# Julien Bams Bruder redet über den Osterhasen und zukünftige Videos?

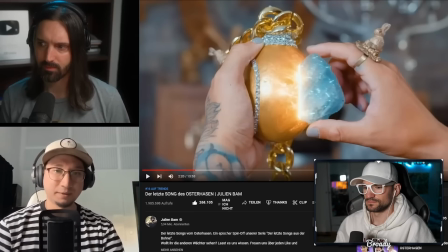Dann haben wir aber auch noch ein heiles Ei bekommen von ihr, was der halt immer trägt, der Osterhase. Und dann dachten wir, okay, wie machen wir das denn jetzt? Wir müssen auf jeden Fall zeigen, dass der Stein im Ei steckt.
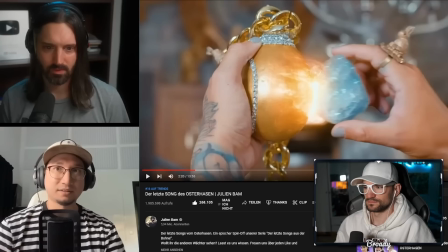Und so haben wir das ja vorher erzählt, also Rezo hat ja gesagt, dass der eine Wächter den Stein immer bei sich trägt, also in Akt 2.
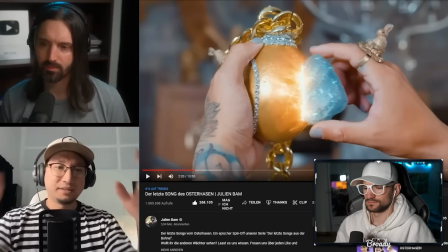Und dann haben wir gedacht, okay, komm, das machen wir dann irgendwie digital, dass er das halt irgendwie mit Magie, das Ei, den Stein in den versteckt, wlupp und wieder rausziehen kann. Und wir haben das so gedreht, also die linke Hand, die das Ei hält, die ist einfach ganz real da gefilmt und hält das Ei fest.
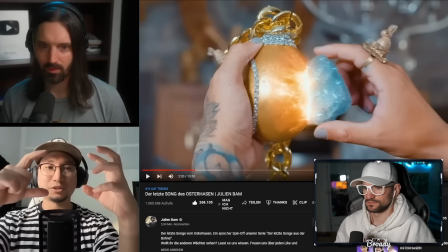Und die andere Hand hat keinen Stein in der Hand, sondern macht einfach nur ohne Stein den. Und damit eben dementsprechend auch das Ei. Wie ich gesagt habe, obwohl dieses Ei aufklappen Ding wäre auch anders mit gewesen.
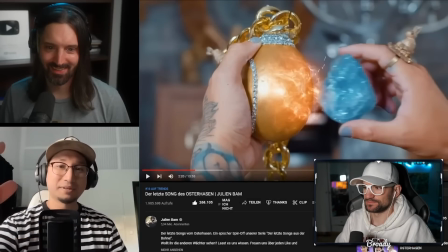Das Einzelke Film, den Stein haben wir dann nochmal so gehalten, dass man das sich nichts überlappt und dann einfach einmal so diese ganzen... Ich würde schon sagen, es sieht richtig cool aus, dass der Stein digital ist, sieht ja trotzdem richtig krass echt aus, muss man dazu sagen.
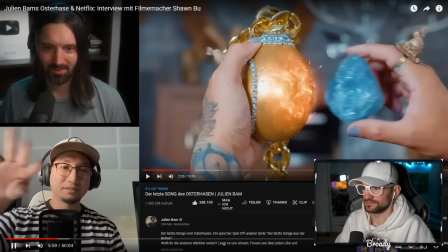Bewegung ungefähr machen lassen, dass das Licht sich auch so dann verändert da drauf. Ja.
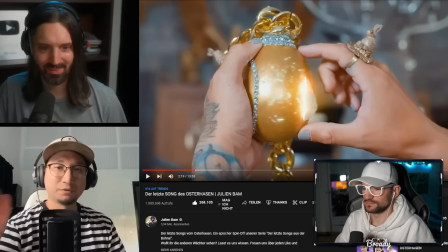Und ich weiß jetzt wohl gar nicht, ob der Artist einfach ein Standbild genommen hat von dem Stein oder wirklich mit dieser Bewegung des Steins, damit das Licht darauf richtig fällt.
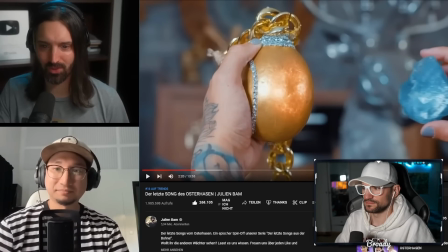Er hat die Bewegung mitgenommen. Die Reflexion von dem Stein verändert sich. Genau, die Reflexion verändert sich, genau.
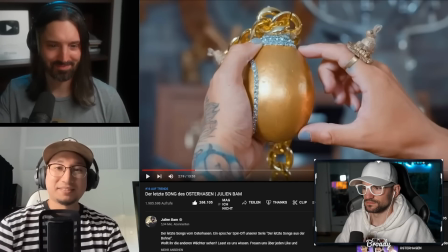Er hat es an die Finger getrackt und dementsprechend passt es so zusammen. Einfachste Lösung ist meistens die richtige.
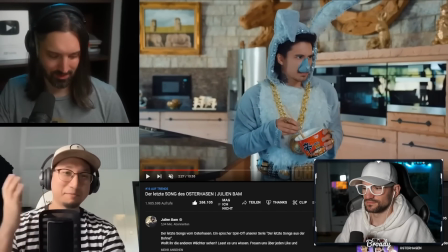Das Witzige beim zweiten Shot, der auch noch ein interessanter Funfact, der auch oft beim Film passiert, den zweiten haben wir gar nicht gedreht, also bewusst.
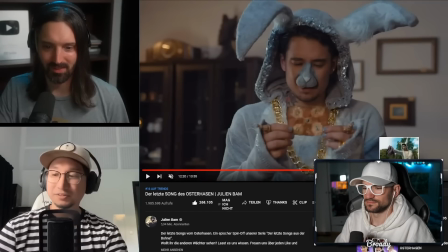Den haben wir vergessen. Den zu drehen haben wir halt irgendwie in dem Stress dann vergessen und haben dann später gedacht, ja scheiße, drehen wir den einfach nochmal irgendwie hier im Büro nach, dass du den Hintergrund gar nicht mehr vermisst und dann hatte ich eben gesagt, lass den doch einfach rückwärts abspielen. Das hat irgendein Zuschauer, irgendeine Zuschauerin hat das auch geschrieben.
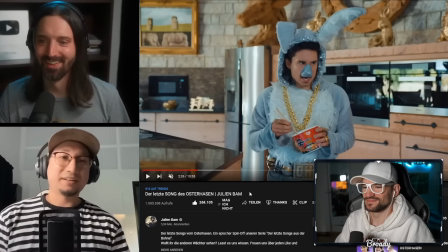Das ist auch so eine Notlösung, aber dadurch, dass die Animation anders ist, dass er relativ schnell geschnitten ist, hat das ganz gut funktioniert.
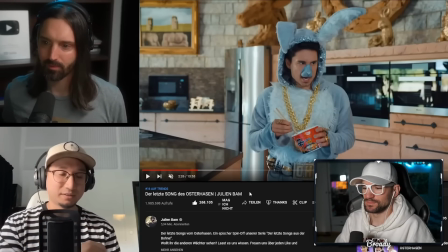Ich glaube, manchmal ist es auch hilfreich, bei solchen Szenen die selbe Einstellung nochmal zu verwenden, weil du lernst den Start ja beim ersten Mal kennen und beim zweiten Mal verstehst du ihn dann auch direkt, ohne sich zu fragen, oh, was habe ich ja gerade gesehen, weil gerade, wo du hier durchgeskippt bist, der Close-Up von oben.
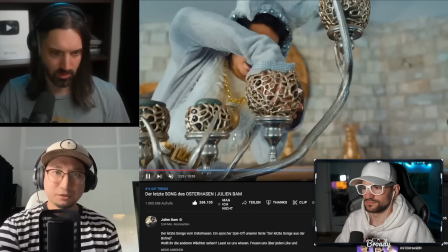Hier legt ihr einen Stein rein. Und es war zum Beispiel einfach nur geplant, dass wir diesen Shot haben. Diese Shots sind dann da, wo das Ding cracked.
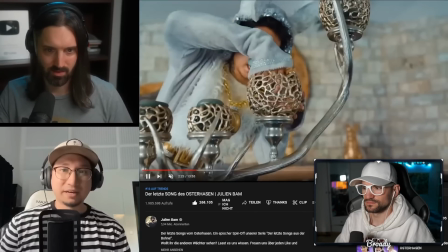So waren die halt aufgelöst. Und dann habe ich aber gesagt, tu mal kurz in der Hand rein, Drew, und nimm sie wieder weg. Weil dann kann man noch beim Ablegen einmal establishing dieses Bild, das ist der Stein.
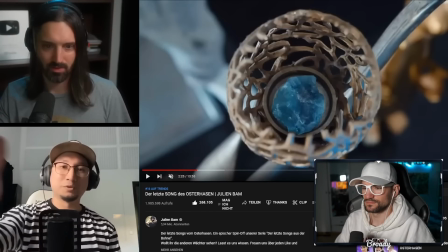Weil ich hatte die Befürchtung, wenn man nur später dahin cuttet, in diese so künstlerische Einstellung, dass man vielleicht gar nicht genau weiß, wo gucke ich da gerade hin.
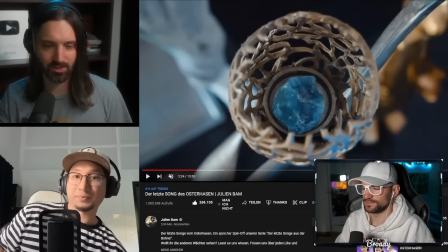Ja, die Verortung ist total wichtig. Natürlich. Gute Idee.
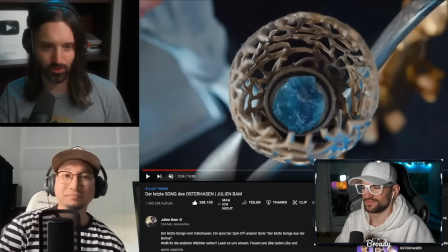Das hier hätte wahrscheinlich keiner sofort gewusst, wo es ist. Es gibt diesen Satz hier, den habt ihr nachsynchronisiert.
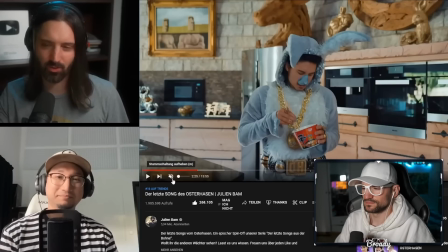Sagt Joe etwas völlig anderes? Also habt ihr den aus inhaltlichen Gründen nachsynchronisiert? Von wegen, so schnell kann es gehen.
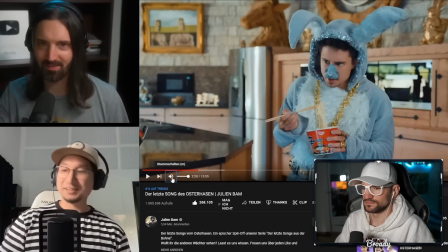Von wegen, so schnell kann es gehen, genau. Aber seine Lippen sagen was anderes. Genau, sie sagen was anderes. Wo er genau hinguckt, da habe ich auch gar nicht drauf geachtet. Ich finde es spannend. Ich finde es spannend, wo die Augen, wo die Filmemacher, die ja selbst so was tagtäglich wahrscheinlich regelmäßig drehen diese feinheiten wo genau die hinko noch genauer als ich sogar das finde ich echt krass ich darf es auch gar nicht geachtet so auf den bewegungen da kommen wir an dem punkt der so eine
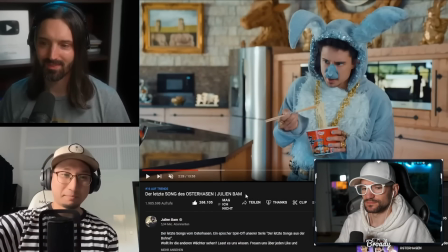art fluch und segen zugleich ist von modernen produktion würde ich mal sagen marvel macht das ganz viel oft auch zum schlechteren filme entstehen noch viel mehr in der post als früher wenn man sagt ja zwar auch schon damals ein film wird erst im schnitt zu ende geschrieben quasi aber heutzutage wird ja so
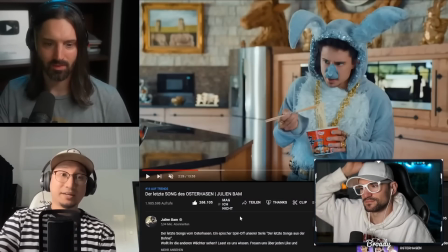viel neu gedreht wie schutet digital so krass verändert und vor allem mit adr mit nachträglich angesprochenen dialogzeilen noch mal ganz andere inhalte
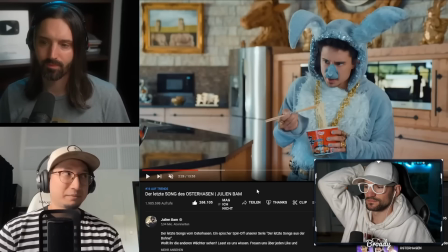hervorgebracht oder auch einfach aussagen vielleicht präzisiert wir haben das vor allem auch damals bei der netflix serie gemerkt wo wir auch viel zu früh angefangen haben zu drehen bevor wirklich fertige drehbücher hatten und erst im laufe des drehprozesses wirklich überhaupt viel ist erst wirklich
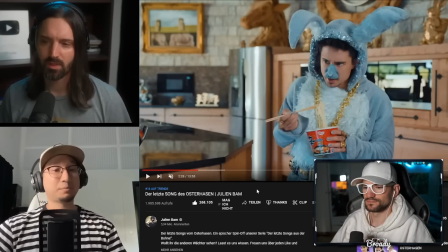geschafft haben zu schreiben dann in der post im im schnitt auch noch mal ganz ganz, ganz viel umgeändert haben vom Dialogen von Inhalten und auch mit Reshoots und sowas. Das wurde halt auch wirklich immer besser, muss man sagen. Wir haben auch viel daraus gelernt und auch aus Fehlern und sowas. Und wie gesagt, das ist manchmal einfach nur die Notlösung.